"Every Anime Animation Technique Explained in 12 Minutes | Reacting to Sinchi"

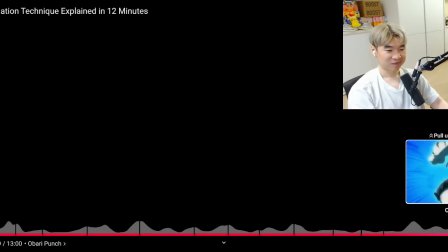24:47 Obari punch.
Sinchi cock.
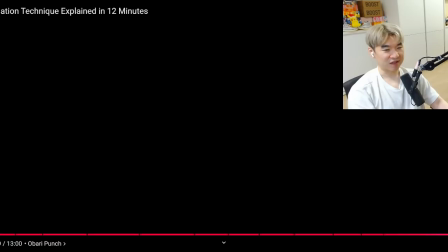24:53 Just like fan service angle zooming in at like the
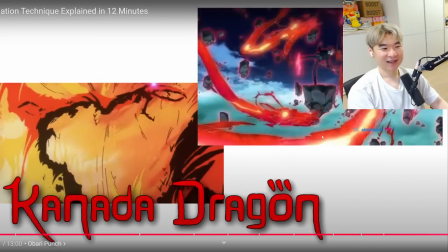25:00 anyways, There's a lot of more techniques, maybe. I mean, I could milk out 15 more for part 2 Do it! if this video does well.
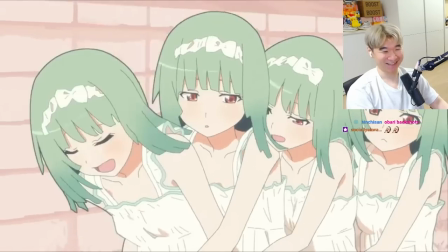25:07 I try to include more of the interesting ones.
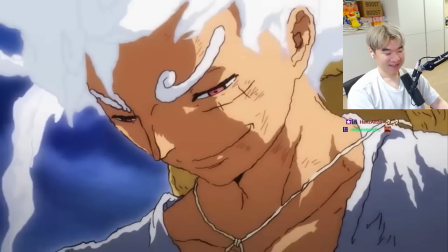25:09 Well, yes, it's good to learn some of these stuff, but some of the techniques are very simple to explain, and I don't think there's not much enjoyment.
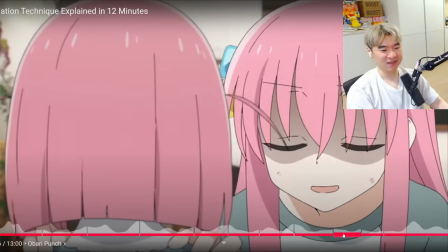25:18 I guess it's like common sense, right? Even like timing kind of is just common sense, right? But I think timing is actually really, really important because like you need to make things be realistic, even though you're fighting demons and using superpowers and shit like that, right? At least the movements, the physics needs to seem like it makes sense. And to watch that.
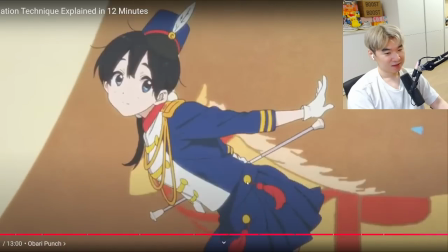25:36 But anyways, if you guys like this video, leave a like.
I did.
If you hate it, leave a like. Comment down below what your thoughts about some of these techniques, whether you didn't know about them or not.
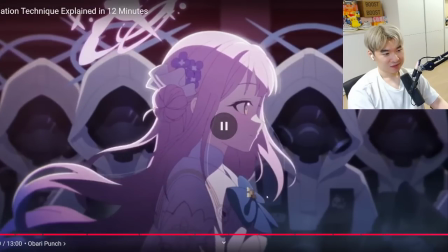25:45 And yeah, hopefully you guys enjoyed the video. See you guys next time.
My takeaway from this, and here's the link to the video, guys.
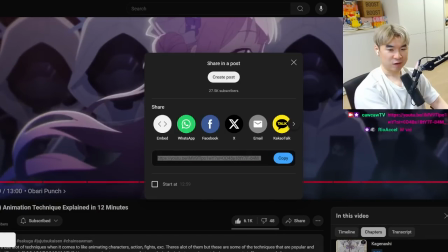25:51 Please go check out Sinchi's channel. Go check him out if you haven't. Here's the link. Go check him out.
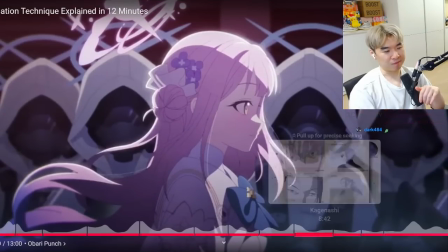25:57 The takeaway from this is like, this my favorite one. I don't know if I have a favorite one. Impact frames are really cool.
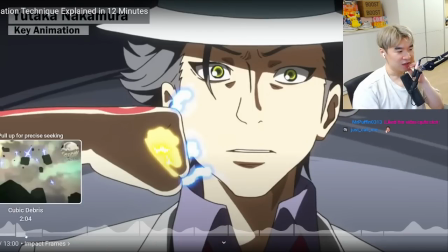26:05 Impact frames are really cool. I never really knew about the lightning stuff, but that's cool to know.
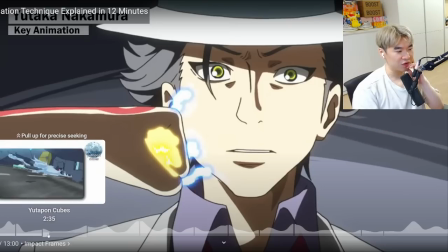26:11 The cubes, right? The debris or the Utapon cubes, the hold and release is really cool.
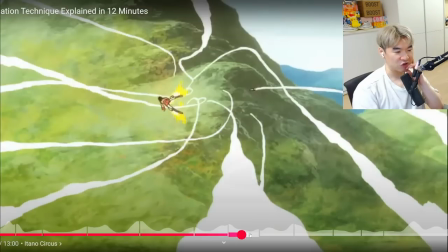26:17 The circus one, basically just like, you know, a trail of projectiles following somebody, and the eye, right?
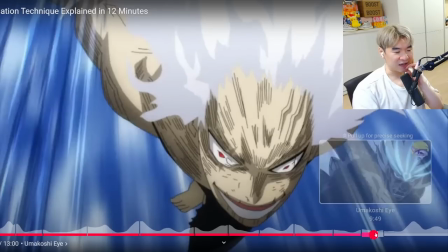26:26 The eye, like a combination of
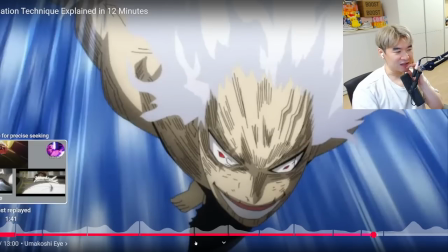26:29 impact frames and the cubes and smears and the eye,
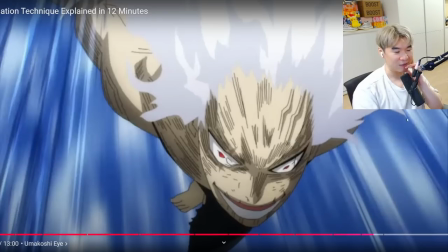26:35 or like, you know, the punch, stuff like that really gets me hyped that when I'm watching like an action sequence.
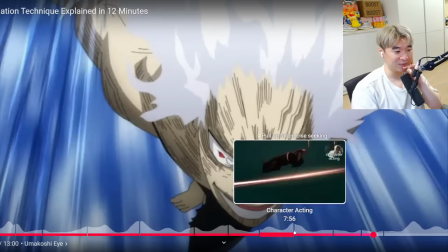26:39 What I didn't realize is that there's a fucking mechanic for fucking walk.
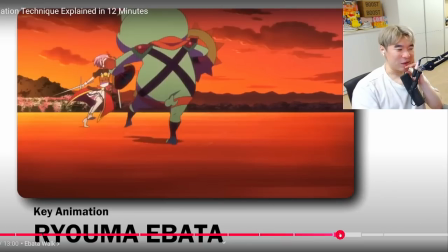26:45 Like, an anime character walking is a distinct style.
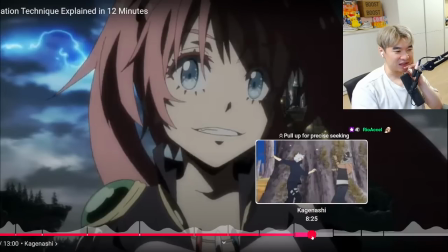26:51 That blows my mind. And then some other stuff like, you know, shadowless. That's pretty cool.
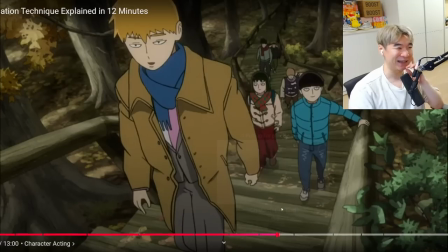26:56 Character acting where it's just like, you know, what do you think this is doing? The character's acting. You're trying to really highlight their emotions and give them to life, but that's pretty cool. Hopefully I'll be able to actually memorize these and call them out when I see an anime, but probably not because I'm a monkey.